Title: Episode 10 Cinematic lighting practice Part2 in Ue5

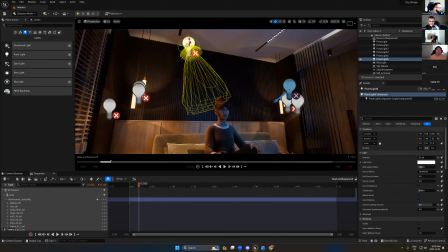Okay, so let's go back and now we have this slide, but it looks
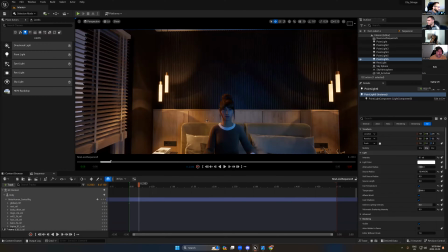too strong for me. Okay, so now we have the key light and the rim light here.
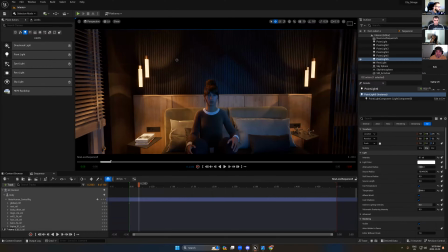So it's up to you if you want to add one more light over there.
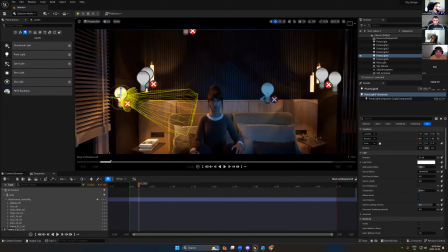So but it's not good idea for me to have that light.
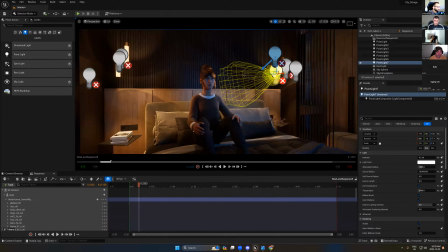So it doesn't matter to follow the same light that comes from here because I just need to have two-sided,
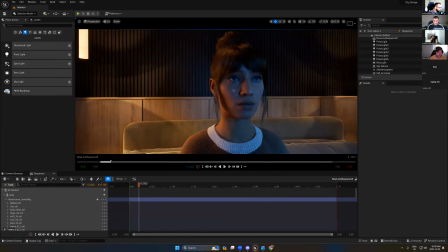so the blue and the orange. If you look at here, you see we have a very bad shadow, so I don't like this shadow. That's called
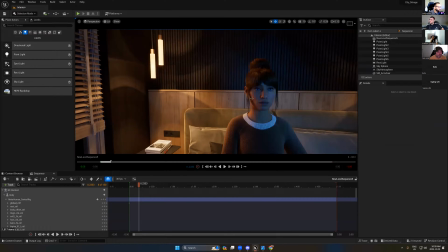what's called? There is a name for this shadow, but I don't remember anyway.
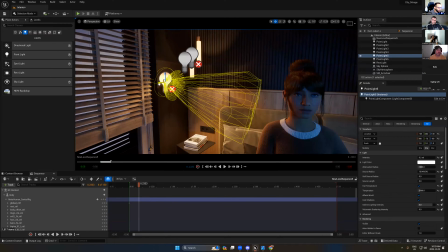But I don't like this, so it's up to you now. You can move the light there, or we can change the intensity to just keep it away from the nose here.
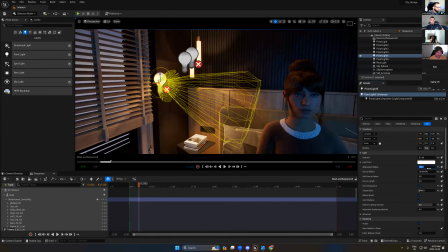Or we can keep it and just maybe rotate it. Yes, that's perfect for me now.
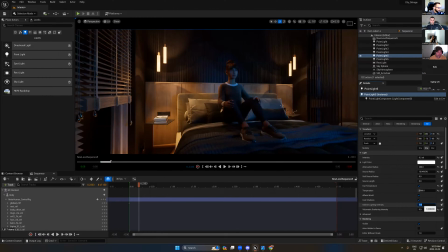And maybe also because we have this indirect light, so I will keep the indirect light 1. Okay, and we can add 1. So if this light
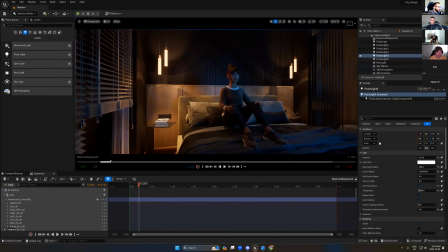effect on the bed or any items here, so you can just add the channel to the characters only, so you can follow the character only. So I love that, but it's okay.
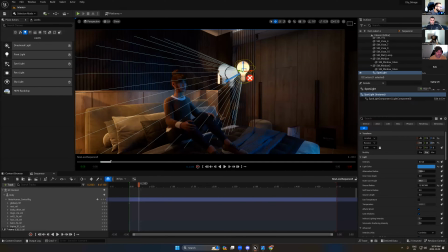This one is better. Okay. Now this light looks okay, but I will try to move it more higher
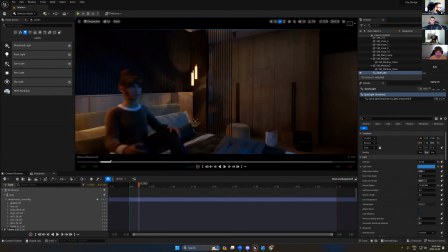to not be too flat on her face. So, oops.
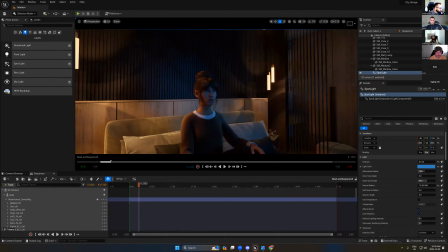So it's good to move it a bit higher.
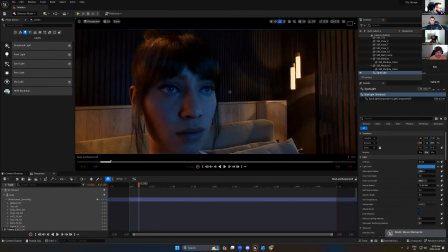Just need to see the difference. There is no big change, so okay, I can keep it for now. So I can move the light to just get 2, you see this 2
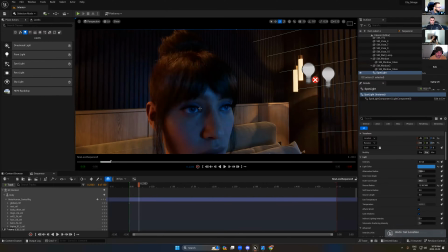reflection on the eye, so, or you can keep it as 1. So 1, it's okay for me.
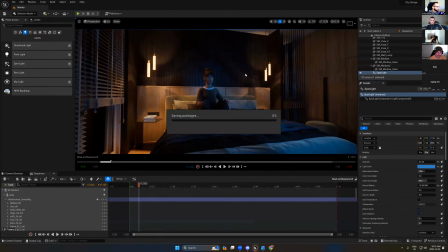Okay, so after you finish this, you have the light, you have everything, the scene looks very nice.
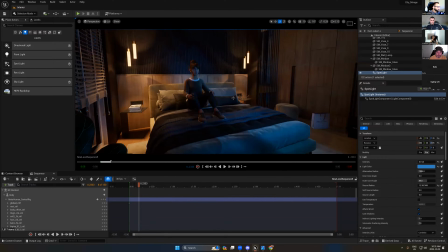There is a story behind this light, but now what we are missing here,
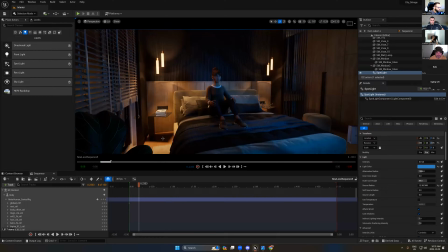we have very big intensity light, which is, I feel like it's distract the eye contact. So I will try to change the radius here to just get less light on
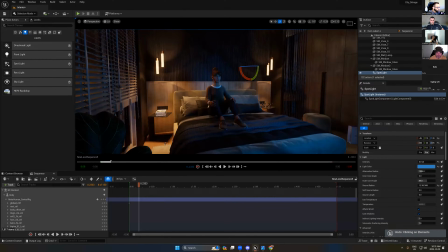the ground here, because if we go back, you see, it was too strong. So it's break the balance.
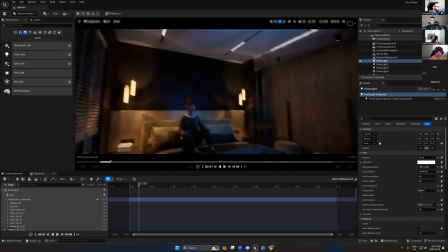So now I have nice balance between each element.
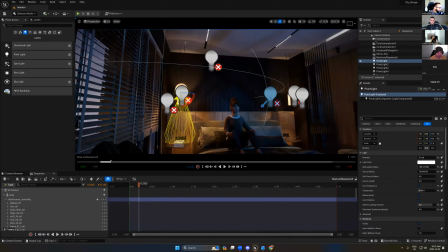This light, I don't know if it's gonna be visible or not, but we should fix this shadow.
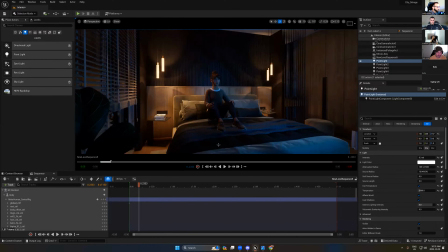But let's see, depend about the camera.
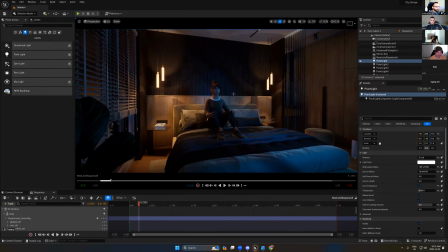So now I need to put the camera and to just make sure that we are follow the rule of third. Okay. From here, I will create cinematic camera.
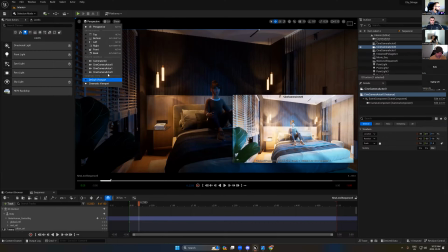I will rename it here, Malika Cam.